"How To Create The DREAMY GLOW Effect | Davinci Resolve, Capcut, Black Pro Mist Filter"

Hello everyone, welcome back to my channel again, I'm Daniel Chang. Today we are going to talk about glowing effect. So if you guys been following me on social media, then you probably noticed I have been shooting a lot of reels on Instagram and TikTok recently.
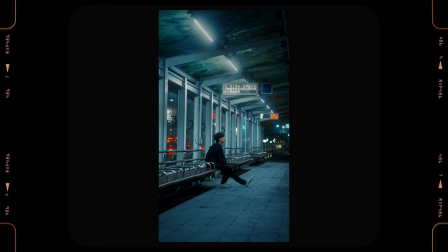And I actually got a lot of requests from people to ask me about how I achieved the soft creamy look and glowing effect in the reels I shot to make my video look more cinematic. So in today's video, not only I'm going to share with you guys few ways to achieve the same look and glowing effect for my video, but also I'm going to explain the concept behind it to that you guys understand when and why you should use it so that when you are shooting your own project, you can choose the right tools and make the right decision for your shot in different shooting and editing scenario.
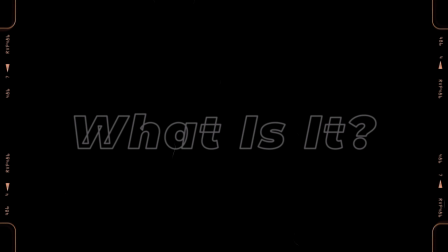So let's talk about what actually is glowing effect and why people like to use it so much.
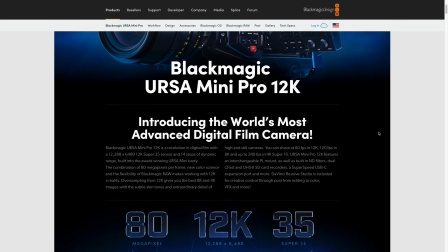So now that its digital camera can shoot 4K, 6K, or even 12K cameras already on the market, and the footage that comes out from those high-resolution cameras would make our video look really sharp and crispy. So in order to make our digital footage to get that soft cinematic look, the people who are in the film industry created a few ways to achieve it, for example like the diffusion filter that you can put in front of the lens,
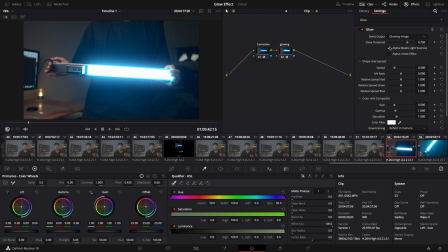or the glowing or blue effect that you can add to your footage in the editing software despite there are some difference between using the diffusion filter while you are shooting and add glowing effect in a pose but overall both these ways can achieve one particular thing for the footage we shoot which is
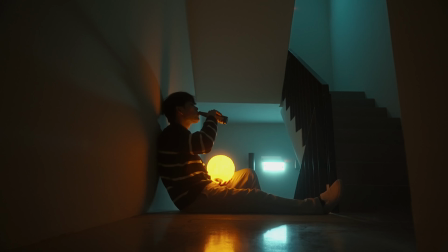to recover our highlight and give it the soft balloon and glow effect in the highlight portion of our video compared to these three footage we show here
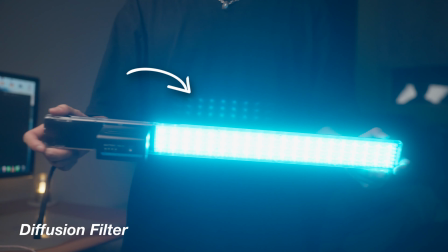for the example you can tell the highlight portion of our roll footage compared to the other two looks really sharp and harsh and the other two
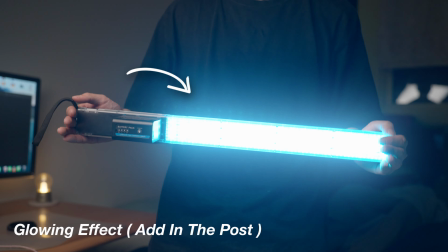looks more soft and cinematic so that's why nowadays no matter it's a short film or commercial or even a reels a lot of people like to use this
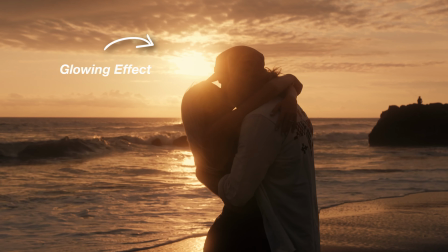technique to make their video looks more like film and have that cinematic look in their video now after you understand the concept behind the glowing effect the next thing we are going to talk about is how we can achieve the glowing effect in the real were shooting and also in the post and here i summarize three ways to achieve the glowing effect for a different group of people and depending on the equipment you guys have then you guys can choose the way that fit your situation the most to achieve the glowing effect so even you only use the cell phone to shoot and add in your video then you can still achieve the similar effect i did for my video so the first way you can achieve the glowing effect is diffusion filter now there are tons of the diffusion filter on the market but the one i love to use the most is the tiffen one flow bad poor
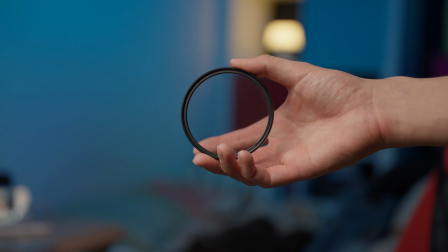mix filter which this filter in my opinion is the one that can give me the most cinematic and soft look that i'm looking for and i use it for almost 70 percent of my work i'm using the one for strength poor mix filter but this filter actually arranged all the way up to two
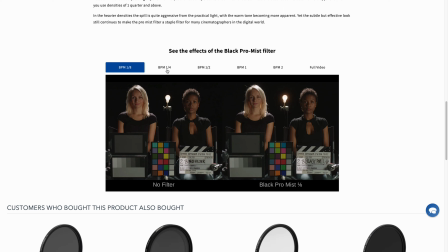three four i think even five and depends on how soft you want your image and light to be you can choose different strength or filter you want, and the most common strength for people to use is 1.4 and 1.8.
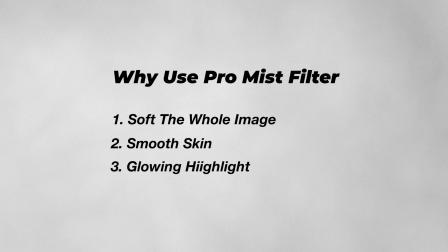Now to use this poor mist filter, not only you can get the soft look and glowing highlights for your footage, but it can also smooth our skin and make our winklies and blemish look more unnoticeable. On top of that, despite poor mist filter soft the whole image for your video, but you still keep the detail of your footage but not make everything in your video looks really blurry. So that's why this ProMix filter is really popular to use in both film and fashion industry.
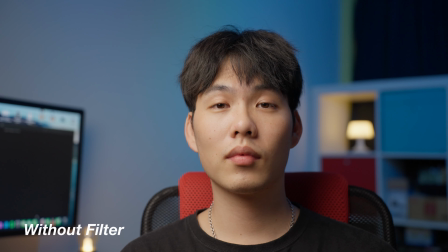And compared to the video I shot with and without the filter,
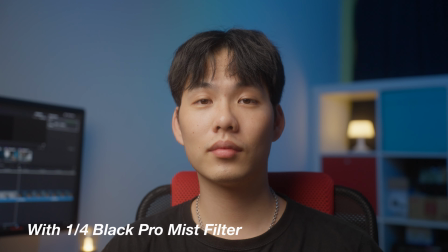you can tell the one with ProMix filter have glowing effect in the highlight portion and my skin looks more soft and smooth with the filter on,
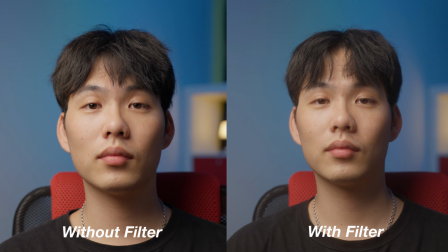compared with the footage that without the filter. Now like I mentioned earlier, even I use the ProMix filter 70% off my work, but there are still 30% off the time I would not consider to use it. And here are a few things that you should keep in mind to consider that whether you want to use pore mist filter or not. First, ask your client before you use it. So if you are like me, mostly shoot a commercial work for living, then get approval from your client to use pore mist filter to have this soft look is really important.
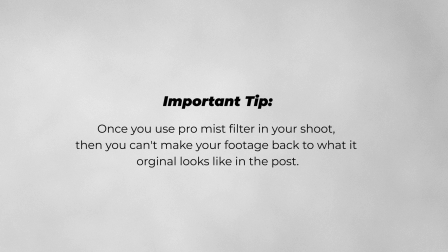Because once you put the pore mist filter in front of your lens, then all the footage you get will have that soft and glowing look. And even you can add the glowing effect while you are in a pose but there's no way you can make your footage go back to what it original looks like once you use the promise filter so if after the shoot your client suddenly tell you he doesn't like the soft look and want to remove it then seriously guys you are done so remember always get the approval to use the promise filter or any other filter when there's someone making the final decision for the video you made second if you are shooting in a really fogging environment then normally i would not consider to use it
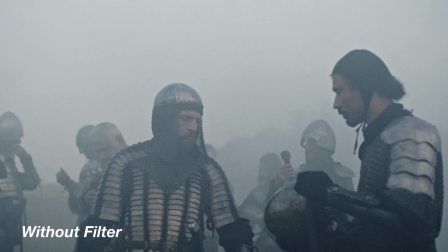because as you know once you are in the fogging environment things become really blurry and soft for the subject we are shooting and if
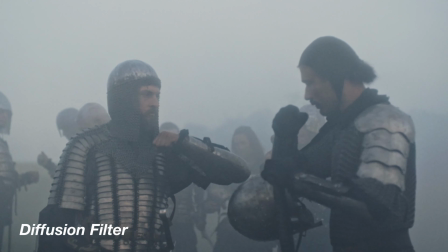right now you put the diffusion filter in front of your lens and add more soft in your image then things will become too soft and blurry and you barely see your subject's face and there is also no way to fix it in a post now move on to the second way to add the glowing effect in our footage which is to use the going effect in our editing software and here i use the advanced resolve as my editing software and if
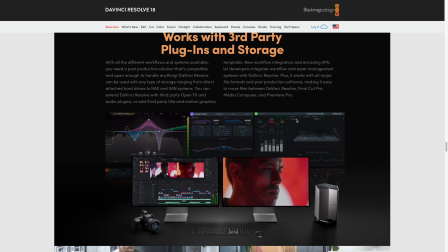you don't have it in your computer or laptop then you can go to the black magic design website to download the free version of it i will put
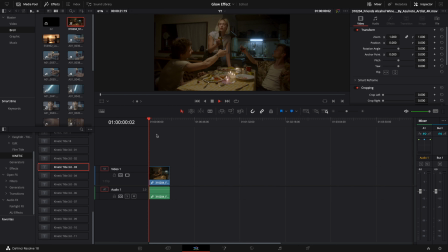the links down below in case if you guys need it so here as you guys can see i have the footage that already finished color grading and put it on my timeline and now what i'm going to do is
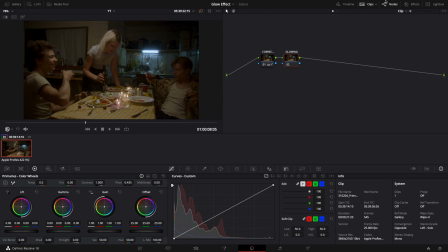go to my color grading page and go to effect and type glow then when i check the effect on my note then you can see the highlight portion of my clip already have that glowing effect and you can
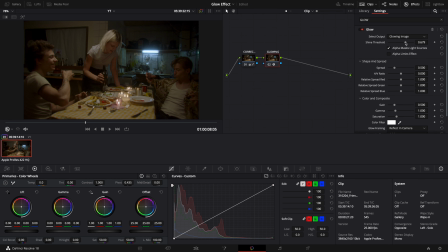use the control panel to adjust how you want the glow to look like for example like how wide you want your glow to spread or how bright you want it to be now once you see this you might want to ask me a question Daniel, if adding effect in the post is so convenient, then why do we even need to spend our money to buy a diffusion filter?
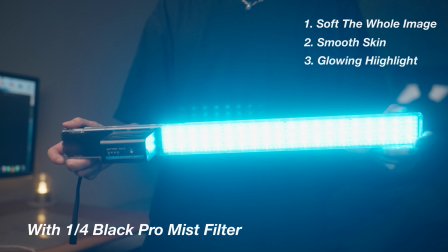Well, the reason is because when you use the diffusion filter, it will make your whole image become softer.
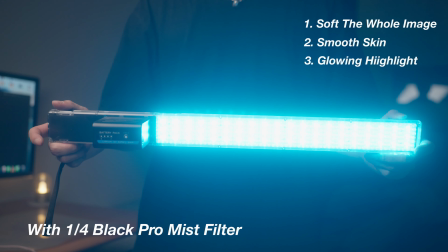It can smooth your skin and give you that glow effect for your highlight.
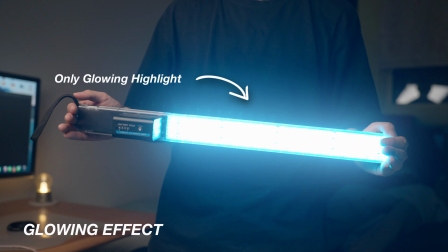But when you use the glowing effect in the Divez Resolve, instead of softening the whole image,
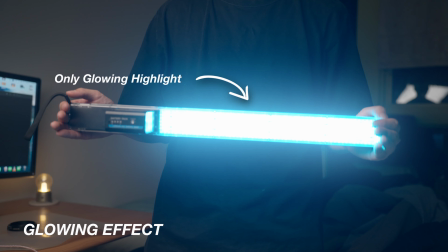it will just only give you the glowing effect for your highlight but not the whole image so next time when you're trying to achieve this glowing look you should consider whether you want your whole video to have this soft look and glowing effect or not and if the answer is yes then the diffusion filter is the choice for you to go but if you only want that glowing effect for your highlight but you don't want that soft look for your whole video then use glowing effect in the post
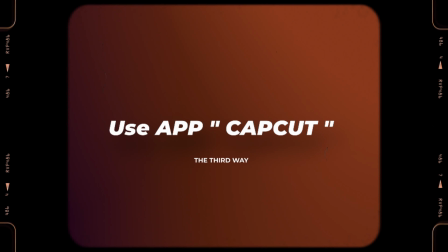is your go-to now move on to the last way you can achieve the glowing effect for your video, which is to use app called CapCut. This app is free to download for everyone on the app store.
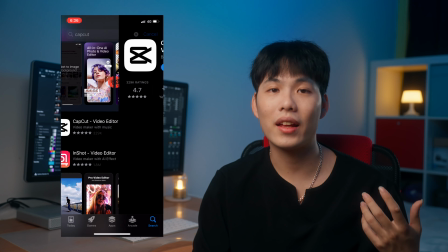So I recommend for the people who mostly use their phone to shoot and add to their video to use this app to add the glowing effect for their video.
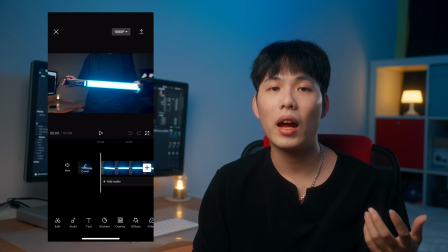Now as you can see on my phone screen, I already imported my video inside the CapCut, and what you only need to do now is to click Effect and click Video Effect, then go to Basic,
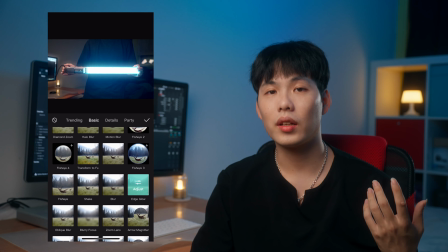and find the effect called Edge Glow. And once you click it, you can see the glowing effect already pop out on your video.
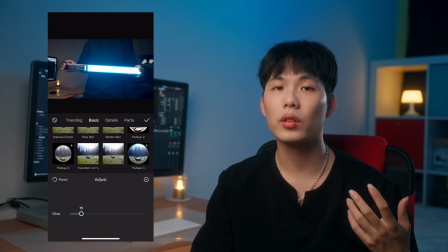And now you can go to the other adjustment panel to adjust how strong you want your glow to be.
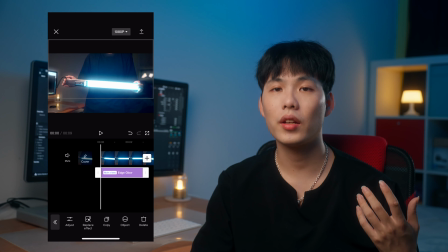And once you finish the adjustment and you go back to the timeline page to make sure your whole video all have this glowing effect for your video,
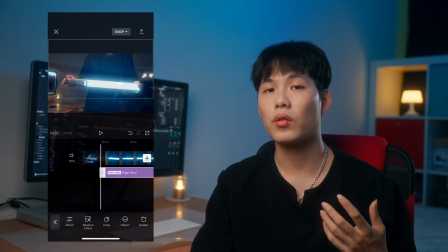then you are good to go.